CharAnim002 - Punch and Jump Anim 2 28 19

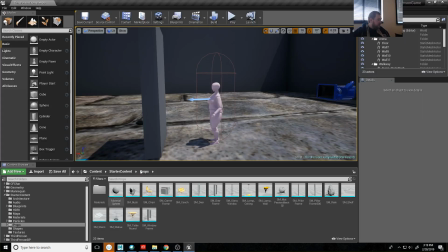So if I re-exported all of those and brought those back in,
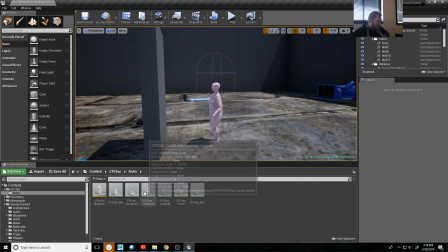you would see, and I did, you would see that my jump up animation looks like this.
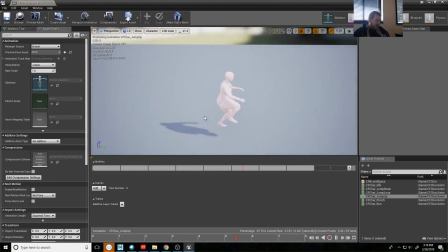Really fast, right?
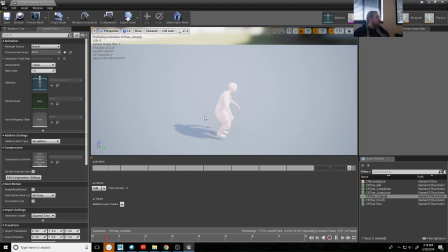And the reason for that is because I want this to trigger in the space of time I tap the space bar, right? So like 8 frames is actually possibly even a little long. And the hard part about that is you have to still make it read.
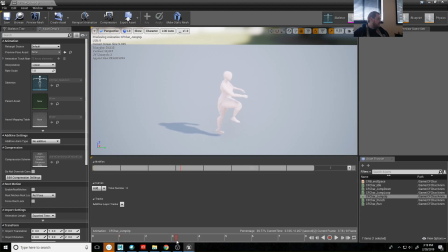So like maybe one of the ways you do that is you like push this this push off pose or push this anticipation pose that we start with. The jump loop animation is again just going to be her sort of
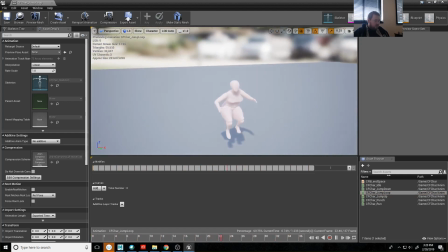looping in the air. And so if she's just falling forever, that's what we get.
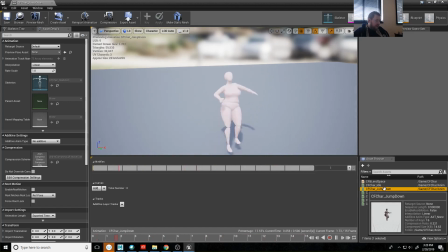And then the jump down animation has this impact to it.
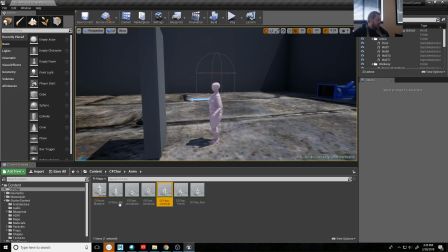Now we've already seen how we implement that into the blueprint, right?
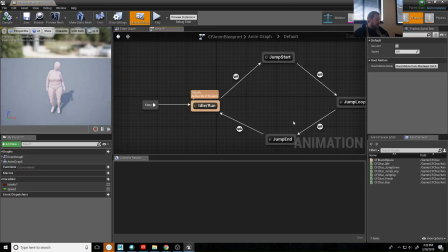How we mapped all of these through there. But the element that we can still change that's pretty handy is we can change how these transitions work.
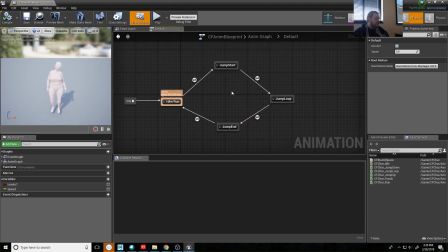So there's a couple of things. From jump start to jump loop, if I double click on that, you'll see that there's this character remaining ratio, right? And more than likely yours is set to 0.1.
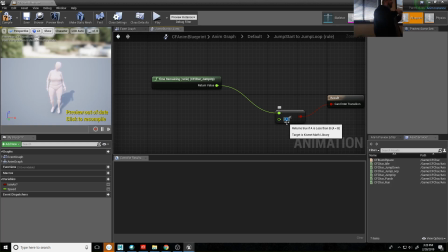So what this is going to do is it's going to kind of grind off a little bit of the end of your jump up animation and a little bit of the beginning of your jump loop animation, and it's going to like blend them together, right?
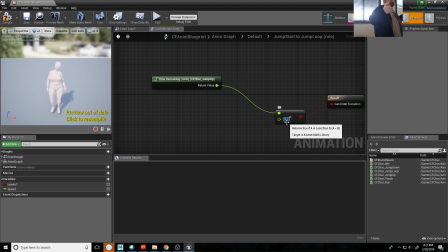So if you have some important information happening at the end of your jump up animation, you may lose some of that, right?
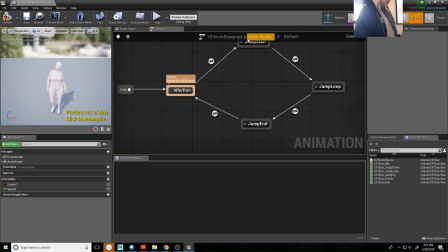We have this same option over here from jump end to idle. If I double click on that, you'll see that this is the amount of time it's going to blend. And I've already changed mine, but yours by default is probably 0.1, right?
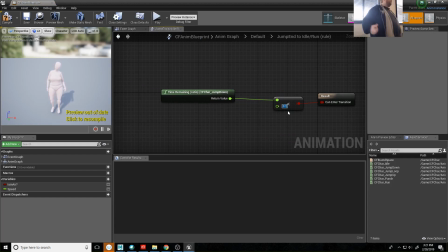So it's going to take about 1/10 of a second before that animation ends, it's going to start blending, right? So again, if you have something important happening in that 1/10 of a second, you're going to lose some of it. So we can change that if we want those blends to happen a little faster or a little slower.
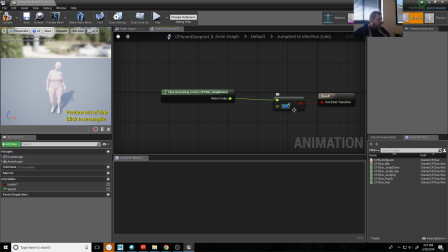I can put a 0 in there, 0.01, right? And that blend will happen a little faster. So I'll hit compile and save. For the most part, we're not going to notice a huge difference in this.
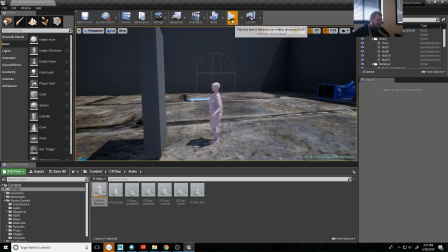Right?
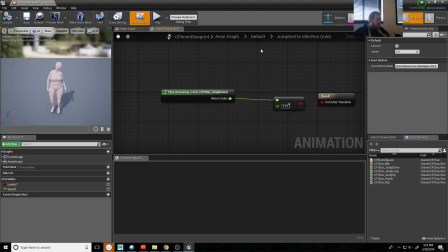So the other element you can change is to not double click on this transition,
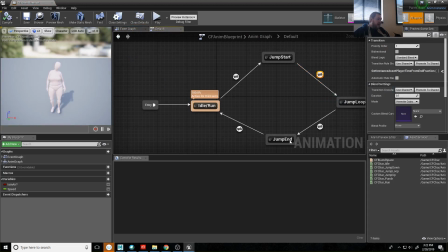but just click on the transition. And when I highlight it, you'll see that we have the duration of the transition. How quickly does it translate or transition from your idle or your run to your jump start, right? And if you are animating something that has
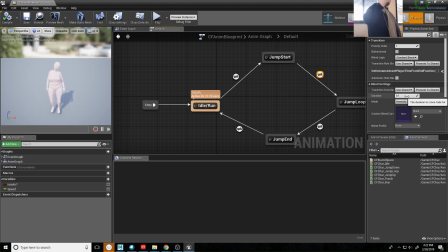like that really quick anticipate down before it pops up, you may not want any transition there at all. You may want it to just immediately pop to it. Or you may want it to be a really small transition. So for me, I transition from my idle run to my jump start. I just set that to 0. Let me show you what happens.
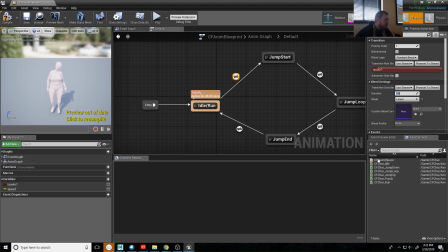If I set this to, say, 0.5, it's going to take it 1/2 of a second to translate up to that jump start, right?
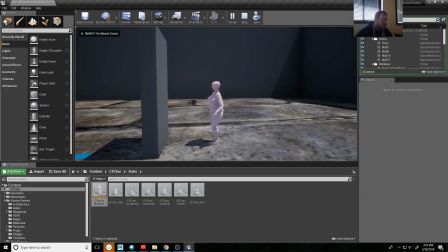And so if I hit play on this, when I hit space to jump, see what happens?
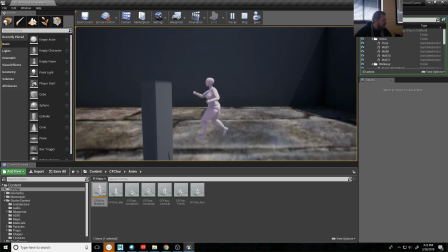Like, it's just sort of trying to blend up into that jump, and I'm only getting part of my jump up animation.